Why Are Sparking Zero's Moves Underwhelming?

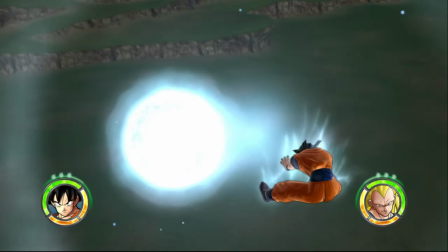739s
Of course, it doesn't flow as well coming out of a struggle this way,
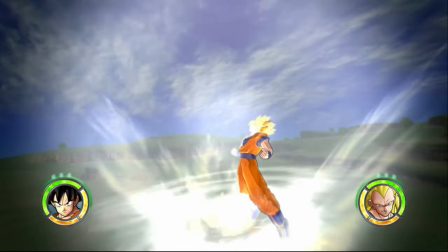743s
but I figure a game made in 2024 could have different versions of the finisher based on if it was from a struggle or not.
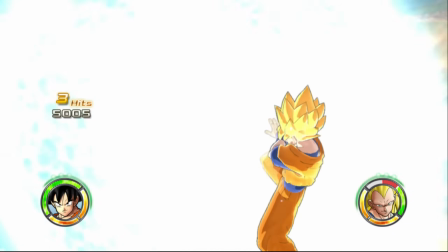750s
Super Broly's ultimate can change based off of if you're near a wall or not, so I don't see this as too crazy of an expectation.
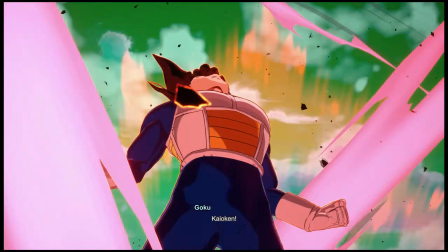758s
Now everything said up till now was mostly focusing on non-rush ultimates or supers.
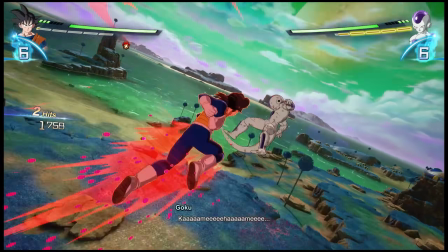763s
The main reason being, rushes are unique to themselves.
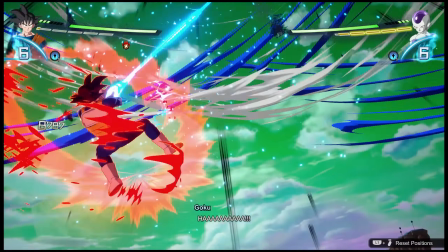766s
As they are just cutscenes, there is a lot of control of how they play out and everything over beams.
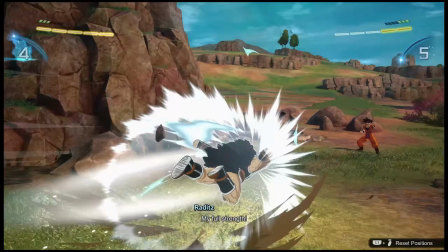772s
The main thing I want to focus on here though is the sound.
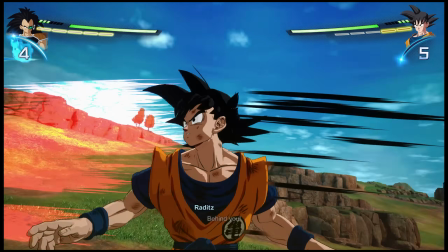776s
Most rushes are actually fairly good, but they all share a fatal flaw with the sound effects.
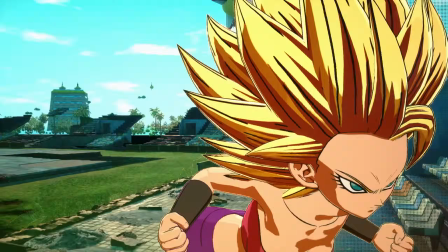782s
They simply aren't crunchy enough to really sell how strong these attacks are. Let's take this rush from early Goku.
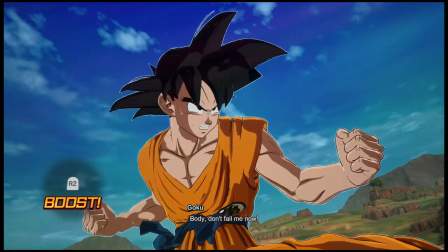789s Body, don't fail me now.
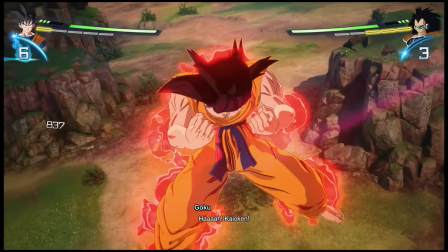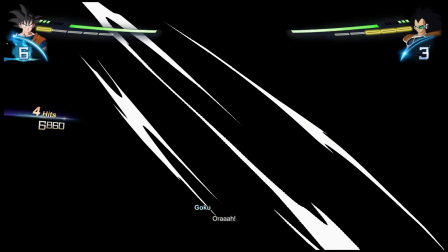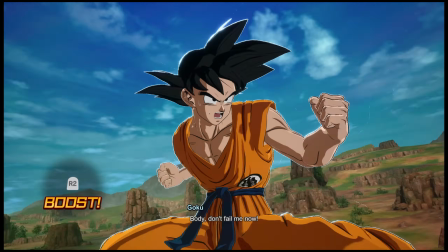801s
Visually, it's pretty good. The problem is the sound effects. While they're fine in theory, this is Dragon Ball.
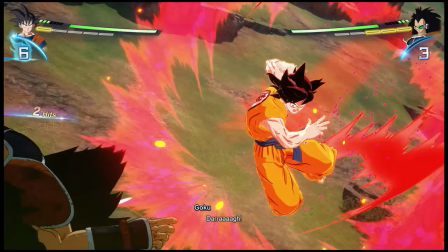807s
The amount of strength and force characters have in this series is incredibly high. The sound effect needs to match this.
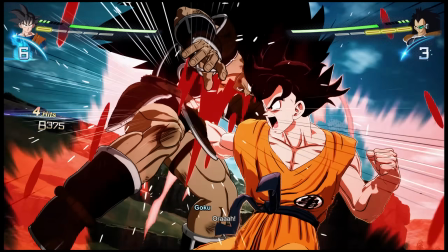814s
Let's take that same rush, but just swap the sound effect from Raging Blast in.
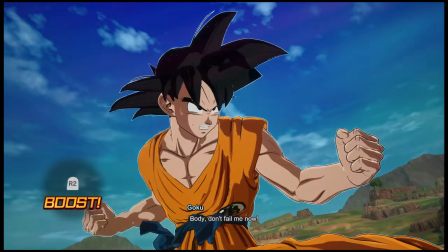819s Body, don't fail me now.
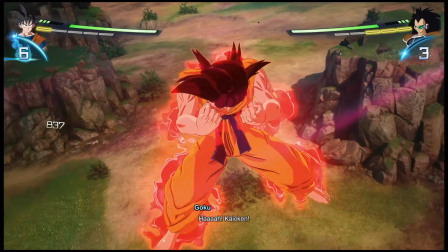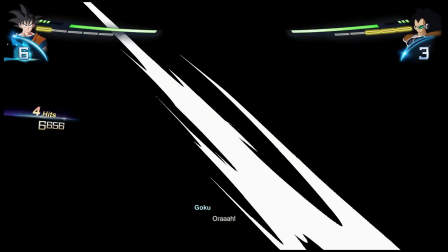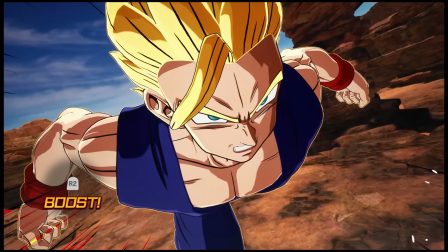832s
Now, that's what I'm talking about. This sells a strong hit far better.
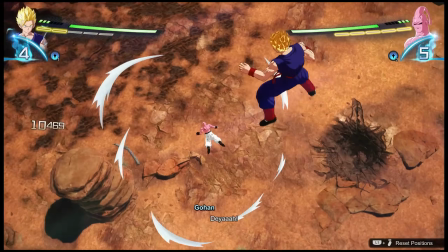837s
It almost feels like an explosion. The game does a great job at showing why good audio design is important on a game.
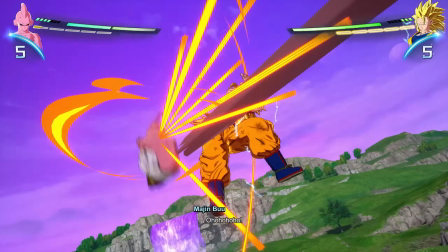844s
The sound on punches in particular across the whole game just don't have the impact you'd expect.
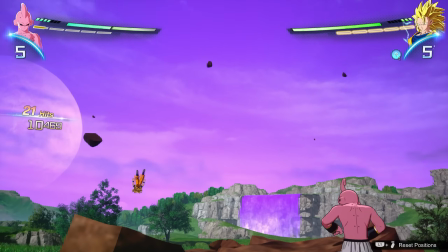851s
They technically aren't bad, but they don't have the weight you want. Aside from the sound, there's one other big issue here.
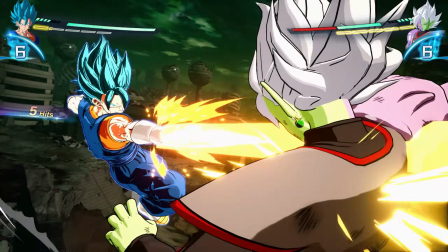858s
A good number of rushes are too fast. In almost every possible way, they could be as well.
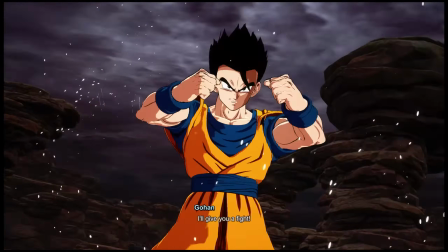864s
This isn't true for every rush, but it is generally. The first of such issues is the hits don't get the time they need to feel impactful.
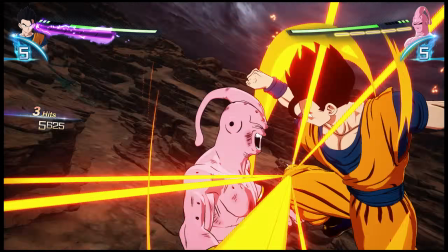872s
If you have a character like Birder, then yes, it makes sense to have the hits be snappy and quick.
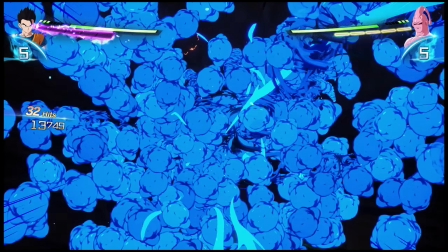877s
However, when you have someone like Ultimate Gohan, his hits need to be stronger and feel as if everyone could be a knockout.
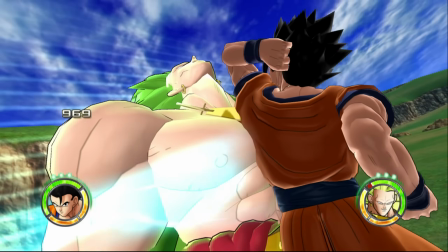884s
Sadly, his ultimate moves feels as if they have no weight behind them because of how fast they move.
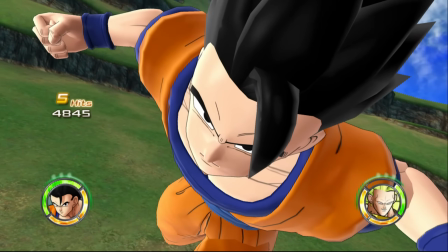889s
Contrast that with Burst Rush from Raging Blast 2.
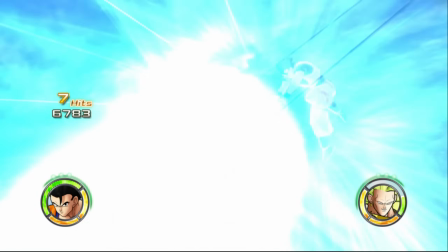892s
You can feel the weight behind these hits because you get small pauses between them. There are attacks in Sparking Zero that do this,
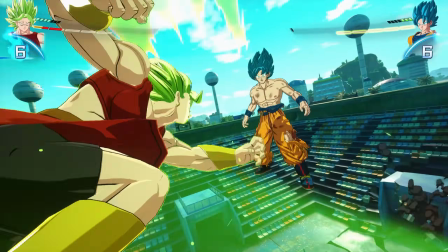900s
but not nearly often enough. The other issue is just attacks ending too soon.
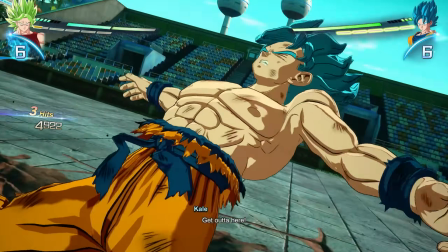906s
Let's look at Kale here. It's one of the better rushes in the game, but it really needed a third slam.
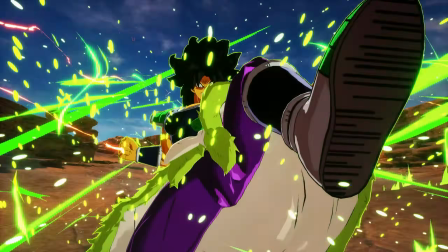912s
2 semi-quick slams and then the blast. They needed to do more like what they did with Broly here.
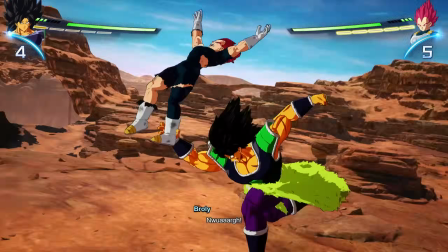918s
There are good attacks here, they just needed a little bit more on top to make them excellent.
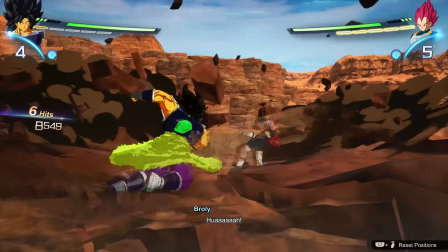923s
The last thing I want to talk about is accuracy to the show in attacks.
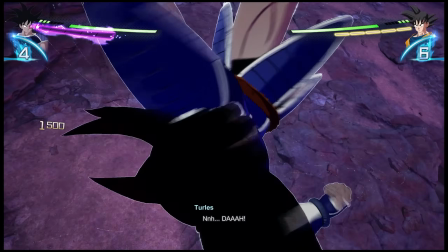927s
How much a move follows the anime. This isn't technically about Sparking Zero's moves, but when else am I going to have time to talk about this?
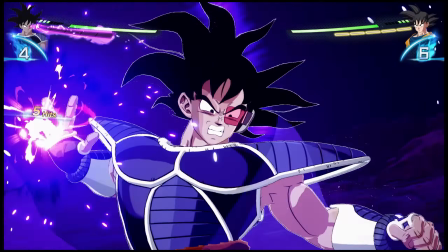935s
To me, this isn't that important. The most important thing to the attack is being cool.
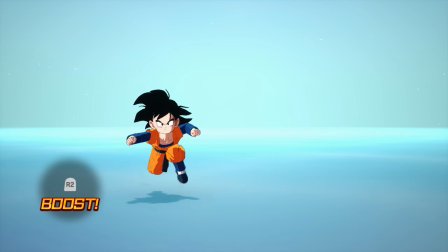941s
Now obviously, these are not mutually exclusive. Recreating some of the best moments of the series will very much lead to good attacks.
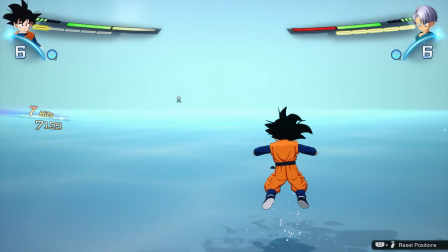949s
What I think is a mistake is to use accuracy as a reason for why an attack is bad, or why a character can't have a good attack.
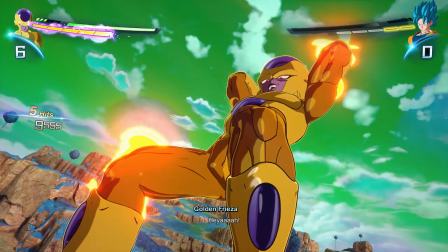956s
Let's look at my favorite example of this in Golden Frieza. Best ultimate in the base game, and it's 95% original.
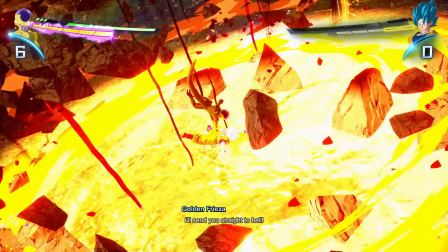964s
It's not that having attacks be accurate is bad, it's just accuracy should help make the attack good,
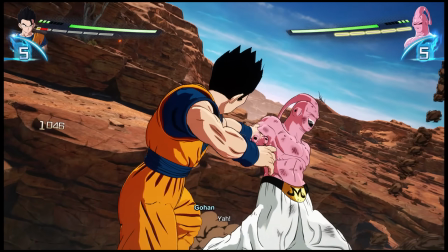970s
not have something be accurate just for the sake of it. There's no real rule here on what to do either.
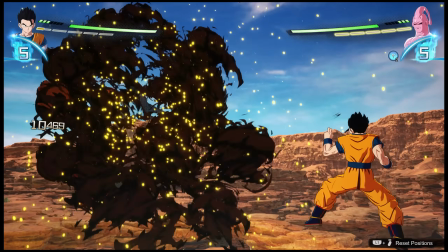977s
I'll say if you want an attack to be accurate to the show, it still needs to be cool looking attack.
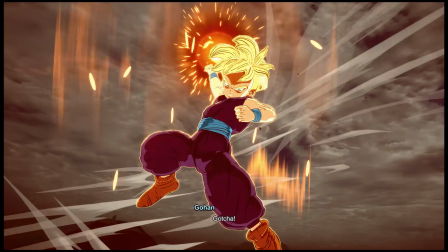982s
If a character doesn't have anything else to prove from, just make something up.